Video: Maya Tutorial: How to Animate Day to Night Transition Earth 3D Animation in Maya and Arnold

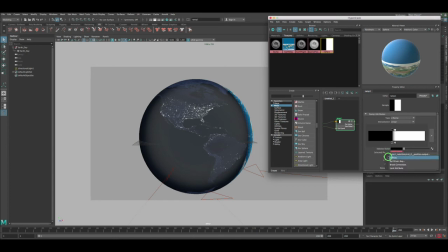So maybe something like that. So you select key, select this one as well, and key. If you have auto key turned on, it's gonna automatically key for you.
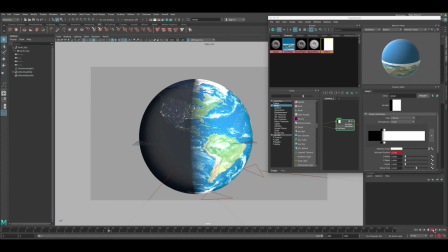So now if we press play, you can see it's slowly transitioning between the dark, the day and night. So let's go back to frame 1, and then we can push these guys even further back.
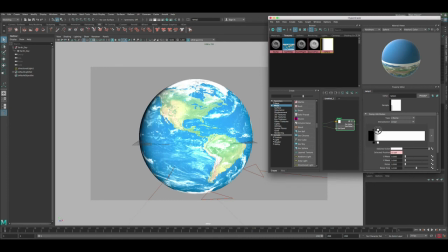So we can have from like the edge to the edge. So let's do that.
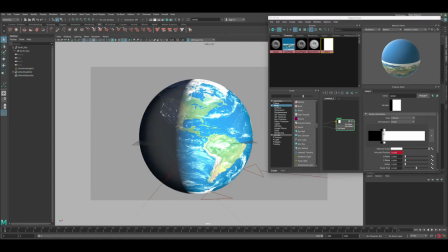It should automatically key, it didn't, that's okay, so we can push it back.
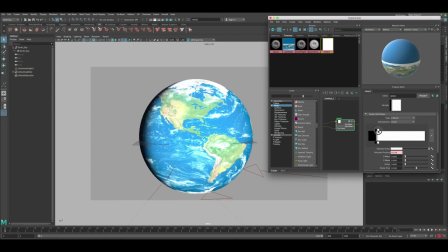Push this one back as well. And then let's key selection. Let's key select it just to make sure it worked. Okay, so now we're good.
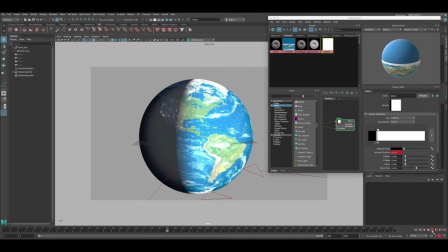So if we press play, you're gonna see the transition is going nicely between the daytime, nighttime.
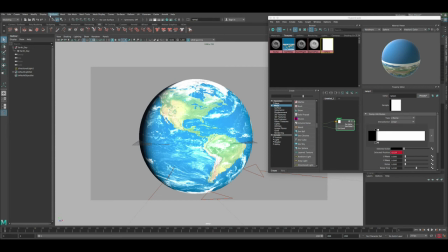One more thing we need to do here before we finish the animation. Let's go to the animation graph editor,
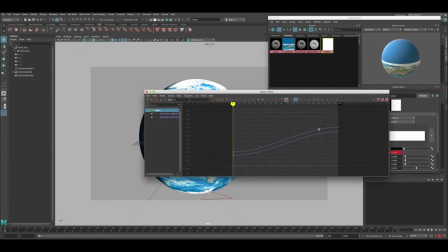and you can see here there's a slow ins and slow outs going on into the animation, and we don't want that.
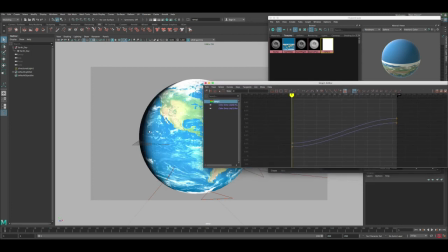We don't want the transition to become like to start slow and then go fast and then slow back. We want it to be like consistent or constant.
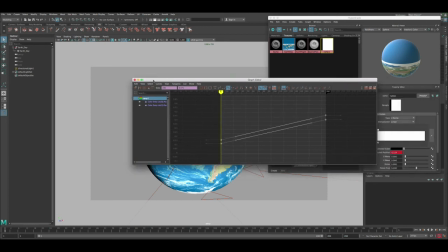So you can select these curves and press on linear here, and then let's close the graph editor, and then if you press play,
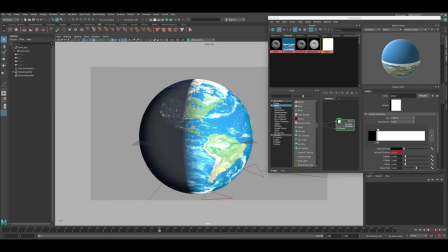now the speed is exactly the same and feels more like natural. Okay, so this is good. You can of course, let's go to like this frame and then let's render frame. just to make sure it looks good here also.
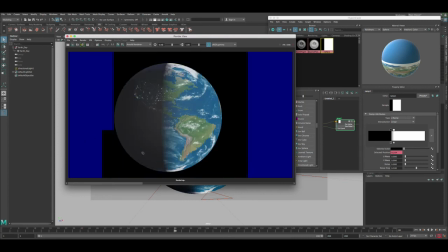Yeah, and we can see while it's rendering, it's transitioning correctly between daytime and nighttime here.
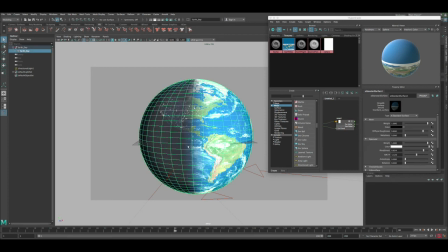Okay, so let's close that. And then one last thing you can do in the animation, you can select the earth itself, then
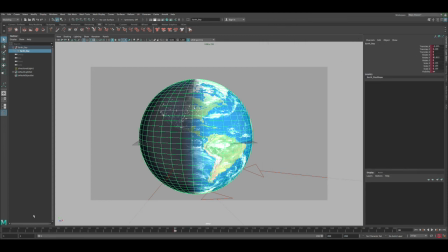let's close the hypershade and then press S. Oh, I did it in frame 88, so let's delete that.
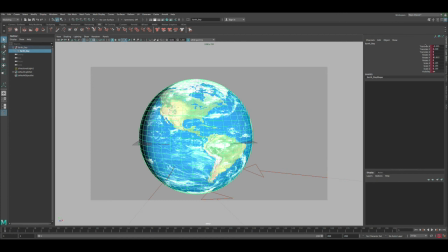Let's go back to frame 1, press S, and then go frame 200,
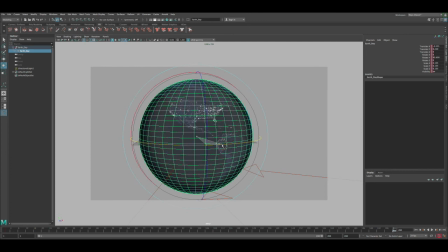and then maybe you can rotate the earth in Y, and then press S again.
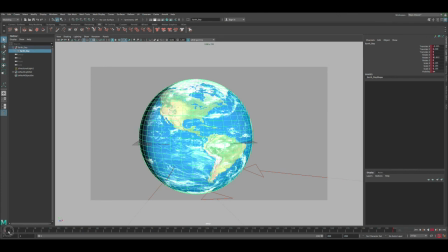So now that the earth is rotating, but as you can see, it's stopped, and then moves, and then stopped back, and we don't want that.
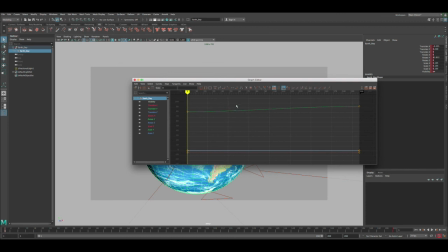We wanted to feel the motion continuous, so we go again to the graph editor, and then we select the Y curve, and then we make it linear.
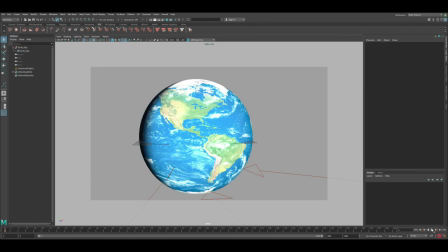This way, the motion will be the same.
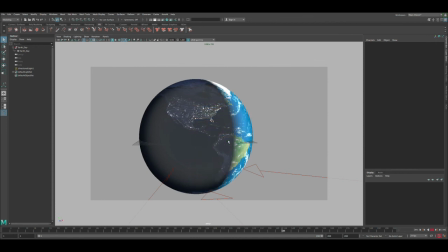So let's render around this frame and then see how it looks like. Let's save this frame.
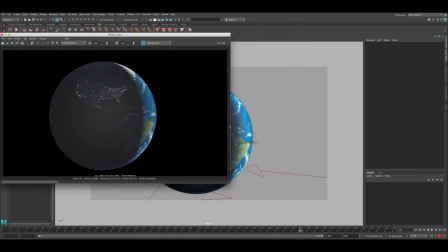I just wanna check the specular might be a little bit too strong.
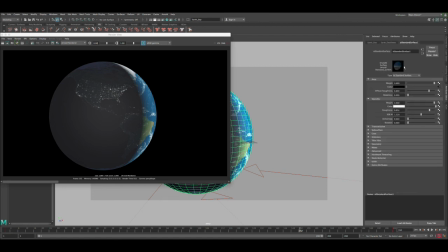So let's go to the AI standard surface and then let's check the specular here. And then let's try to tone it down 0.36. And let me delete all these previous.
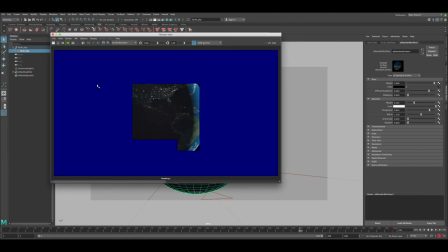Let's save this one and let's render. Okay, that's much better. Okay, that's much better.
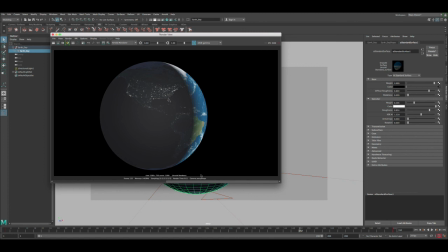So now we can see, before it had this weird speck on it, now it's become more natural. So the specular, I was having it too much, so you can tone it down. You can completely get rid of it, but it's nice to have a little bit specular. So so just give it like a nice feeling, but without going too much.
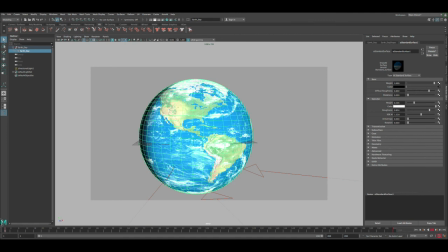Of course, what you can do if you want to take this to the next level, you can always have an atmospheric effect onto the earth itself.
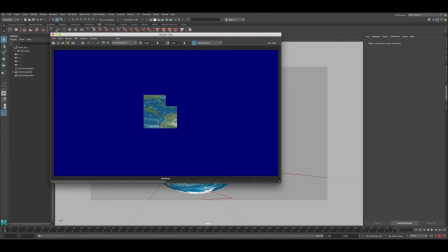Now we don't have any atmospheric effects on it, and it's just like the we're relying on the textures
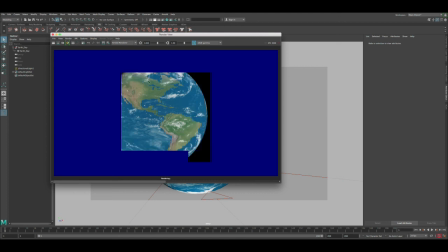and the lighting just to get like this nice looking earth.
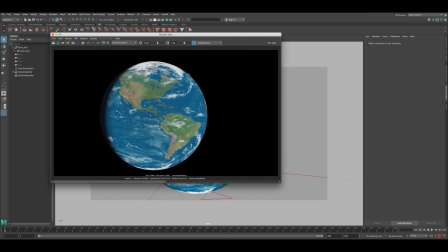But if you want to make it even better, you can have like a nice atmosphere surrounding the earth. But thus, we can do that in another tutorial.